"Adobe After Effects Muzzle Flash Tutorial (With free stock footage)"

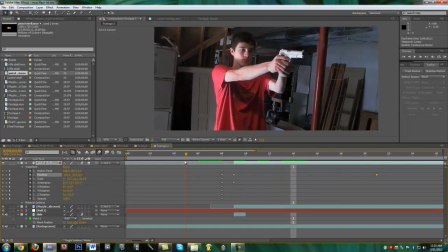12:24 So now let's take a look and see how that looks. That looks pretty good. You can see it's boom. Yeah, that looks decent enough for now. We might mess with it a little bit later.
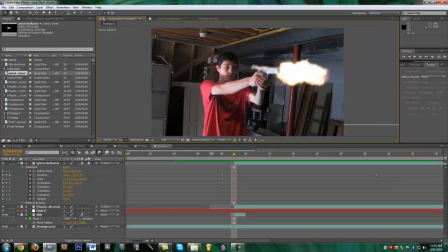12:43 Alright, so next let's add the brightness on my face
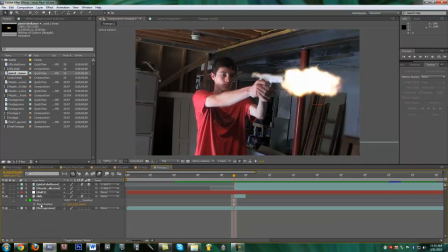12:49 by once again duplicating your footage.
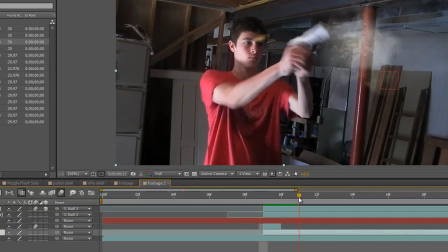12:54 Alt left bracket to trim the clip and make it two frames so we can make the glow drop out.
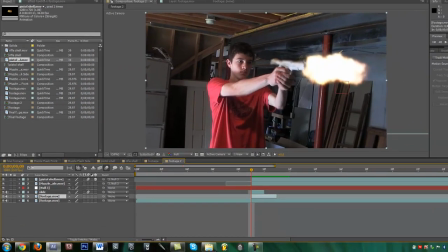13:02 So go ahead and set the blending mode on.
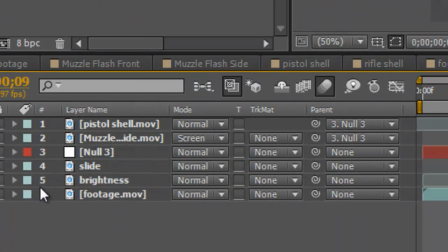13:07 I'll rename this to brightness. And what I like to do to keep me even more organized is click over here and you can change the color to yellow.
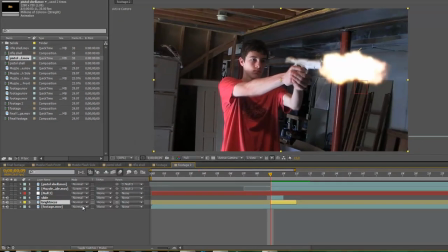13:15 So that just kind of makes you think, oh, yellow is brightness. So go ahead and change the blending mode on this to add.
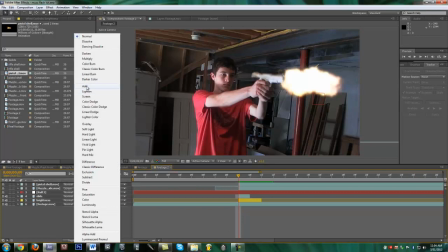13:22 And if you don't see it, toggle switch modes again and click add. And this will brighten up the areas that you want bright.
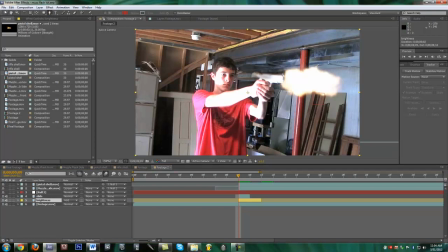13:29 So if you go into the pen tool again by clicking G or clicking over here,
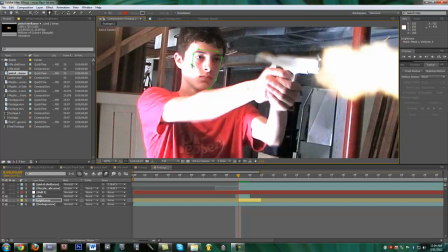13:34 you can mask around areas that you think would be lightened by the subject.
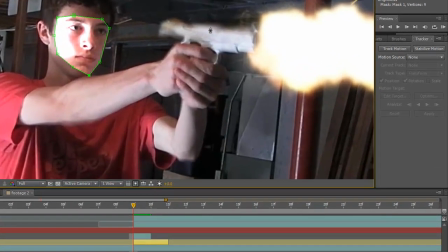13:43 And so I'll probably pick the gun in my hands and my face. Doesn't have to be too good of a mask because you're going to feather it out quite a bit.
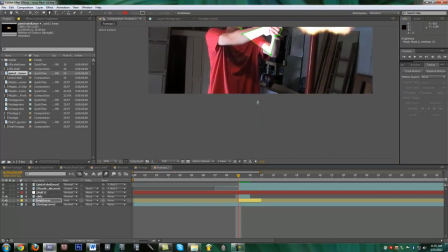14:01 And then I'll create one more down here on my chest area.
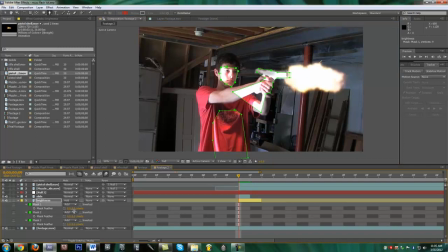14:09 So then hit F on your keyboard to feather, and then on mask one, which is my face, just feather it out to where it looks. I mean, you can feather it way out, but just feather out where you think, where you get rid of the harsh edges and looks what you want to look like, and then do the same for the second one.
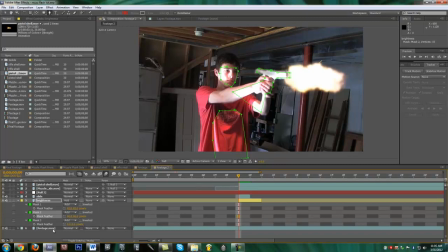14:29 And the bigger areas you have, usually the more you want to feather. That's just a general guideline. So my shirt, I should probably feather quite a bit. So now you can see as I scrub through, the brightness is on my face while I shoot.
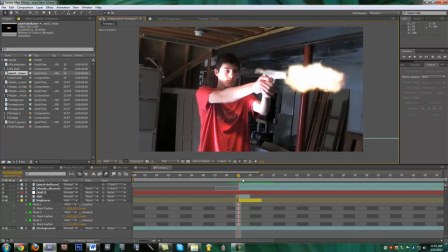14:50 But it's still the same brightness right here in the middle. So you can go ahead and hit T to bring up your opacity. hit the stopwatch over here to set the keyframe, and then go to the last frame and click 0.
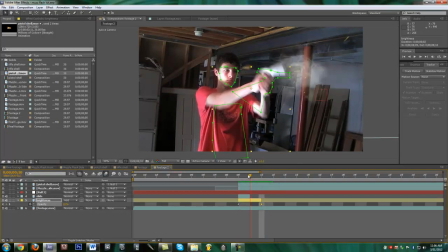15:02 So now in the middle, it'll be 50%. So it'll kind of be like, boom, really bright, and then kind of fade off. I learned this from freddiew, so pretty good way of doing it. So what also I'm going to do
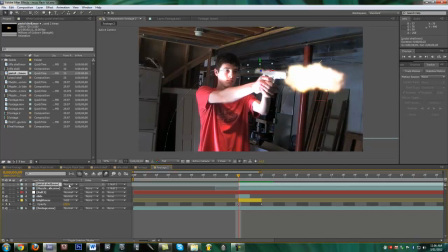15:19 is set the blending mode on the pistol on the slide to add, because it needs to be bright too. And if you just mask out the brightness layer, then it won't mask out the slide.
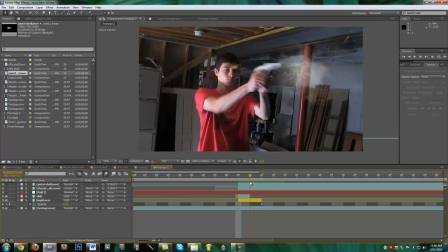15:32 So there is the slide, going back, the muzzle flash, and the shell. So next what we're going to do
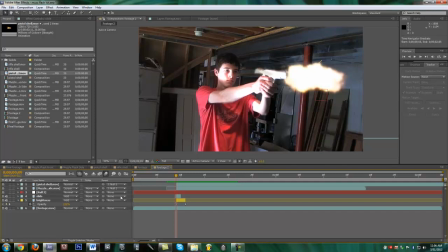15:46 is add some more, like, I don't know really what to call it, but it'll enhance the muzzle flash a little bit. So if you go into muzzle flash and you hit Control D to duplicate it, or Command D, and then shrink it down to one frame by dragging the endpoint.
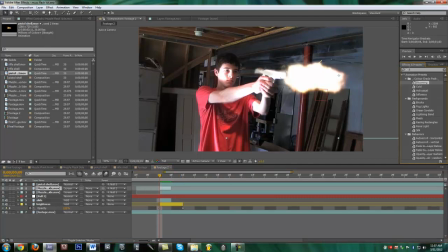16:06 So it gives you a little bit more of a beefy muzzle flash. And then you can go into your Effects and Presets tab and type in Tint, drag it over onto your muzzle flash you just created, and pick an orangey color
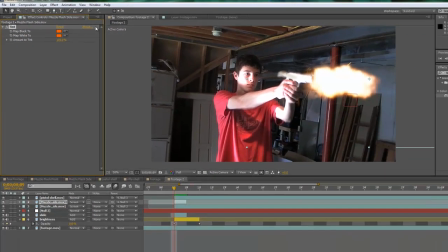16:23 around there, and then do the same thing for here. And that just kind of makes it look a little bit more like a flame, I guess.